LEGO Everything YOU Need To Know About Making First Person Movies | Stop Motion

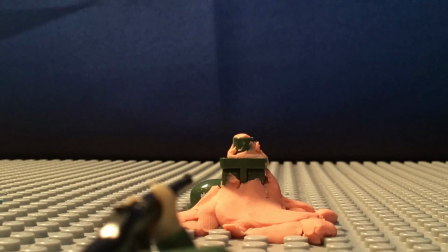But it's just you shoot it, and then depending on how quickly your minifigure will once again lower his arm like slowly and aim and then shoot, or it could just be like pop pop pop pop pop pop with like the whole time with the arm going up and down,
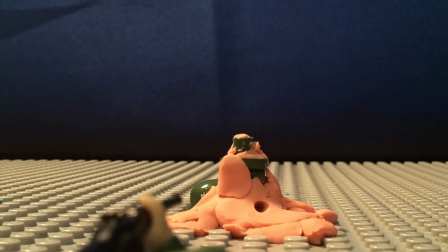but not like a machine gun like rate of fire.
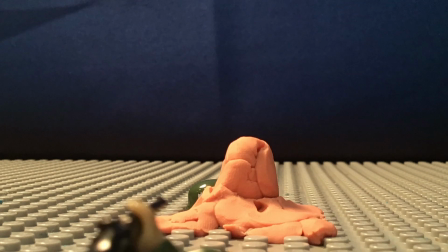And you can see for this scene, I decided to do like bullet holes in the clay.
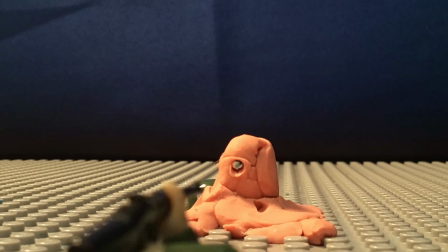So for that, I used actually the barrel of the machine gun that you just saw in the previous chapter,
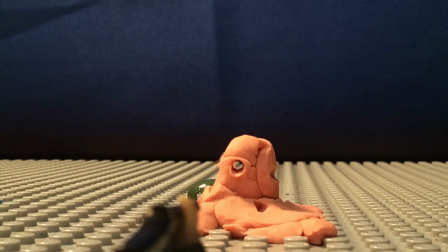and I just like poked that into the clay. And what I did is I did it in two stages. The first poke with like the bullet going into it, and then the second poke of like the bullet going out.
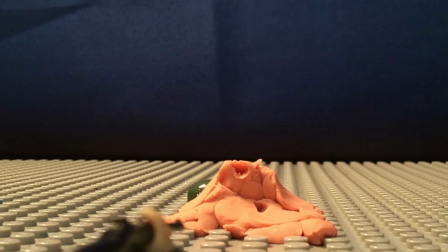So if you look really closely, and I'm gonna slow this down in this first part, you can see that it's first like dark inside, and then you see through it because the bullet went through it. And if you want to do it like in slow motion, you would like do it like in really small increments,
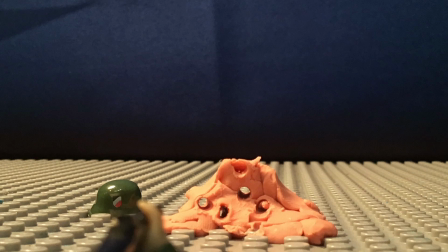or like it's all how you want to film it, whether it's slow motion, normal, or a sped up. So you can see he shoots, the gun reacts, it goes down. And also one thing that's really helpful is look up how the gun actually
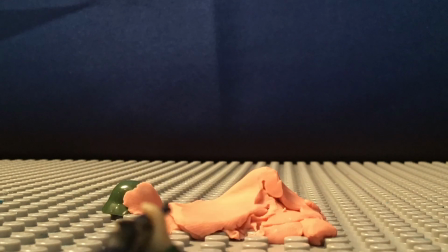like reacts and acts online in videos, or if you get the chance to shoot it yourself, just so that way it has a more realistic action and it's more convincing.
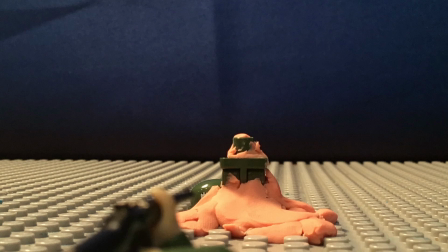So you can see that when I shoot it for the second time, a bit of like the legs and the lower half turned into clay, and then the third time the whole thing becomes clay.
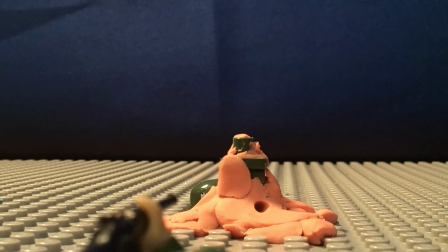That way I can like do more, I can like play with it more. So you can see here it's the first stage, the bullet goes in and it's dark inside, and sorry about my voice.
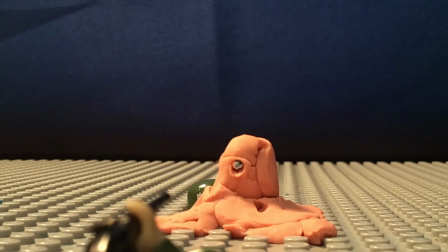Then it's clear and you can see through it as the bullet leaves it and goes on.
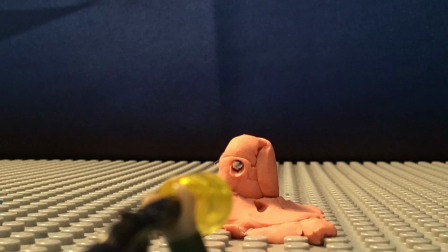Then you see over here, it hits it like on the side, so you can see like
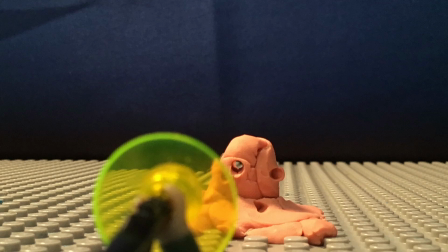the clay getting like kicked up and like pulled with it, and then it's just a big hole,
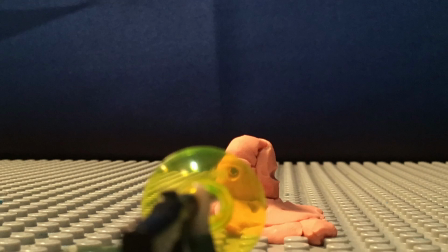like half hole, like crescent moon shape. Then for the third shot, or yeah, the fourth shot in this case,
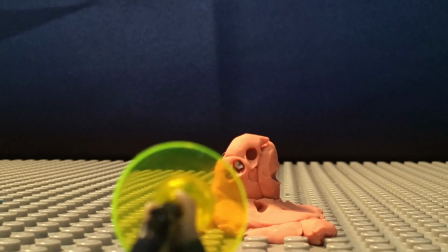so the clay kind of explodes and like shoots up, and it kind of like peels apart.
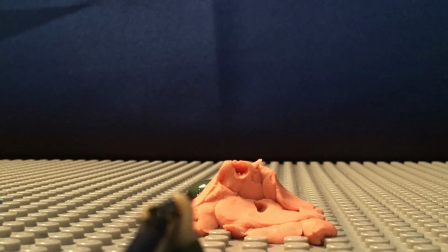So you can see on how like with clay you can get really creative in how you want it to twist and turn and go like in and out.
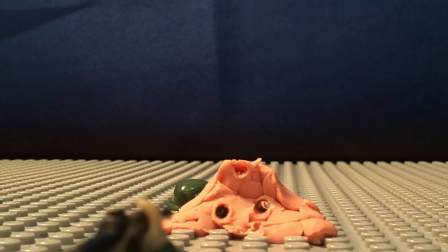Something that like with Lego or Cobi bricks, you can't really like mold them like during it. So in this scene, again, the bullet goes in and out.
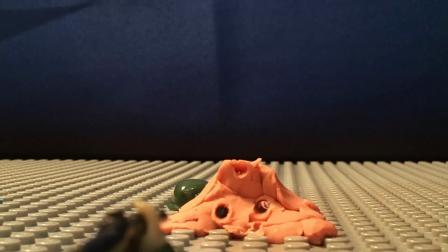And then what I also did was I made sure to make the other hole, like, be clear so you can see through that.
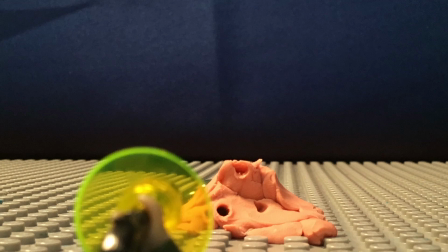But it doesn't, you can notice it looks kind of weird because it seems like two different spots are reacting at the same time.
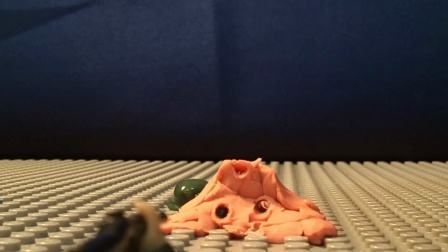So depending on the movie, either that doesn't look realistic. Or it could be like, say the bullet splits apart in mid-air, or it's like a special gun, or it's like a bump fire, or like two people shooting at the same time and you don't realize it.